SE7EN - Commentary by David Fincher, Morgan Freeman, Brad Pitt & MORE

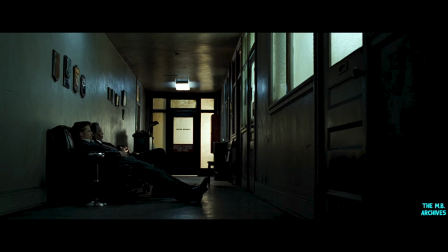2469s
A lot of the things that Morgan and Brad are talking about, like in this scene in the hallway, a lot of these things arise from interviews with real cops. Things like about the fact that unlike Quinn Martin production, cops aren't pulling their guns like every 5 minutes. Cops very rarely are firing their guns.
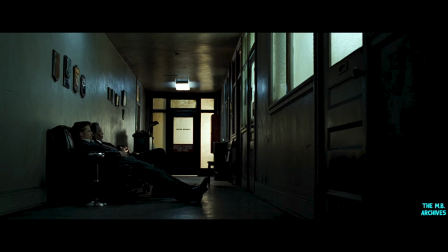2488s
That there's an incredible number of homicides that go unsolved. When you're trying to do things, when you're trying to do a movie about police work and you want it to be as close to authentic as possible,
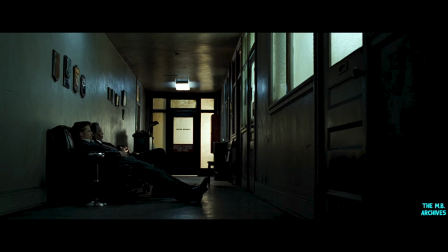2504s
you really want to hold dynamics down to a minimum. And if it's let it die, let it just suffer in low energy. You know? So the lower you get, the higher you can end.
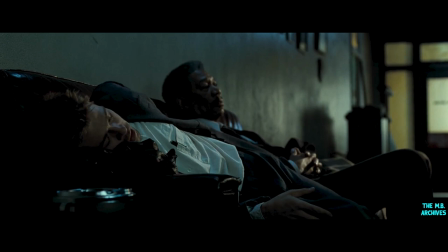2522s
Real police work is not Starsky and Hutch. You know, it's not even narcs. You're not constantly on the streets running and shooting.
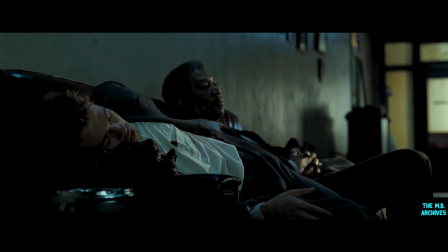2535s
You know, it's an awful lot of terrible coffee and just sitting around waiting for something to happen.
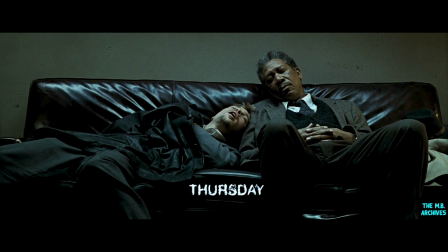2545s
Trying to build a case that will stand up in a court is not easy. And all of the cops who are detectives who are your technical advisors on the film,
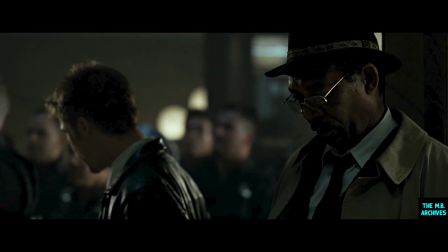2557s
the first thing they'll tell you is that and you can screw up so easy. And all the months of time you put in on a case can be just thrown out. It's because you're not paying attention. My process is the process of limiting.
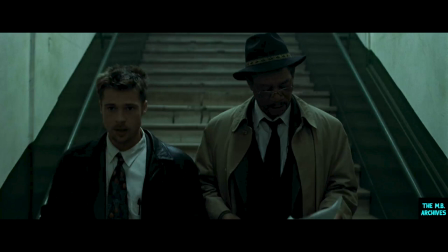2576s
It's the blinders that you put on it. So what I try to do is, instead of thinking of everything that I'm going to do, is try and figure out the rules to determine the things that I'm not going to do, or things that I'm not going to be able to do.
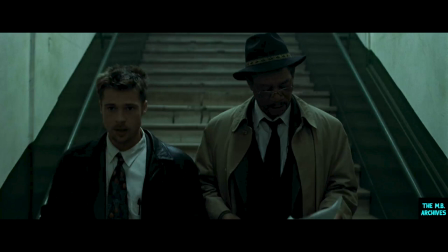2593s
I think it's, you have to embrace your limitations, not only as a individual, but also as a, you know, your budget, you know, what it can do,
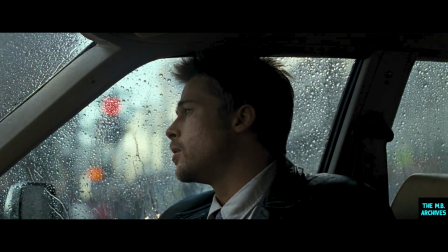2607s
the sunlight coming through the car and the ride to Sloth was
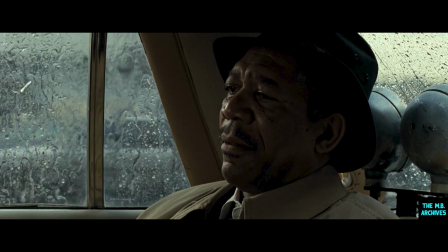2613s
pure serendipity. The planets aligned, and I remember when we went back to the parking lot to reload film, Darius turned to me and he said, you know, that was the take, at least for that corner, because you're never going to get the sun to do that again and go behind his head and create this halo.
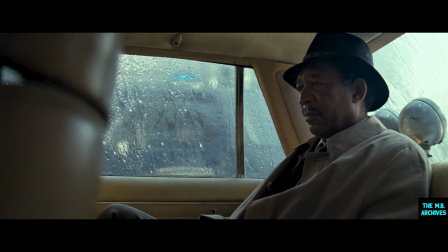2632s Spun him like a top.
Brad just happened to be peeking then, and Morgan was just, I think he was probably more appalled at how many takes we were shooting, but he had the appropriate look on his face.
Died right there. Right there. Christ, what was his fucking name?
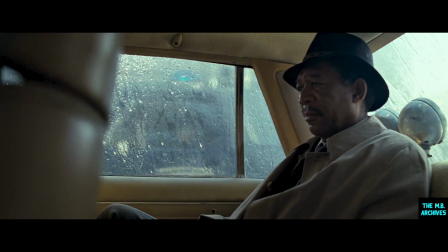2649s
We really didn't have much money to make the movie.
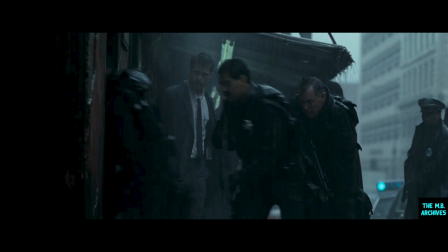2652s
We had as much money as you could possibly justify spending on a piece of material like this. The style of the movie was informed by the limitations. You don't have cranes because they're too expensive. They take too much time and they're a nightmare. So we're not going to do that. We're going to go handheld. We're going to be on a
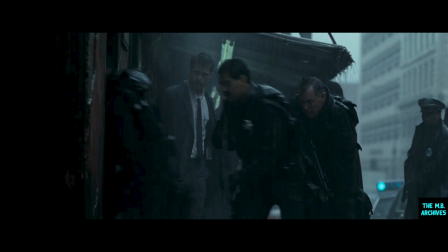2671s
dolly. We'll be on long lenses if it makes it feel like you're seeing something that's happening down the block, you know, when the guys go breaking into the Sloth apartment. It was important to be away from them, to sort of see that as you would if you were walking down the street and all of a sudden the SWAT team pulled up and they started going into a building.
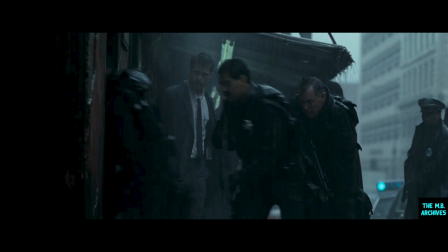2686s
It wasn't to be in the SWAT team. There's no interest in being in the SWAT team. The interest is in you as an outsider watching what it is that they do.
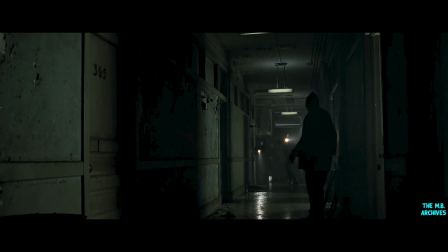2697s
The sloth location was kind of interesting. I had shot a Coca-Cola commercial there. I think Ridley had shot, there were sequences from Black Rain that were shot in the same building. It was really amazing. We wanted a really run down, fucked up, old, trashed building.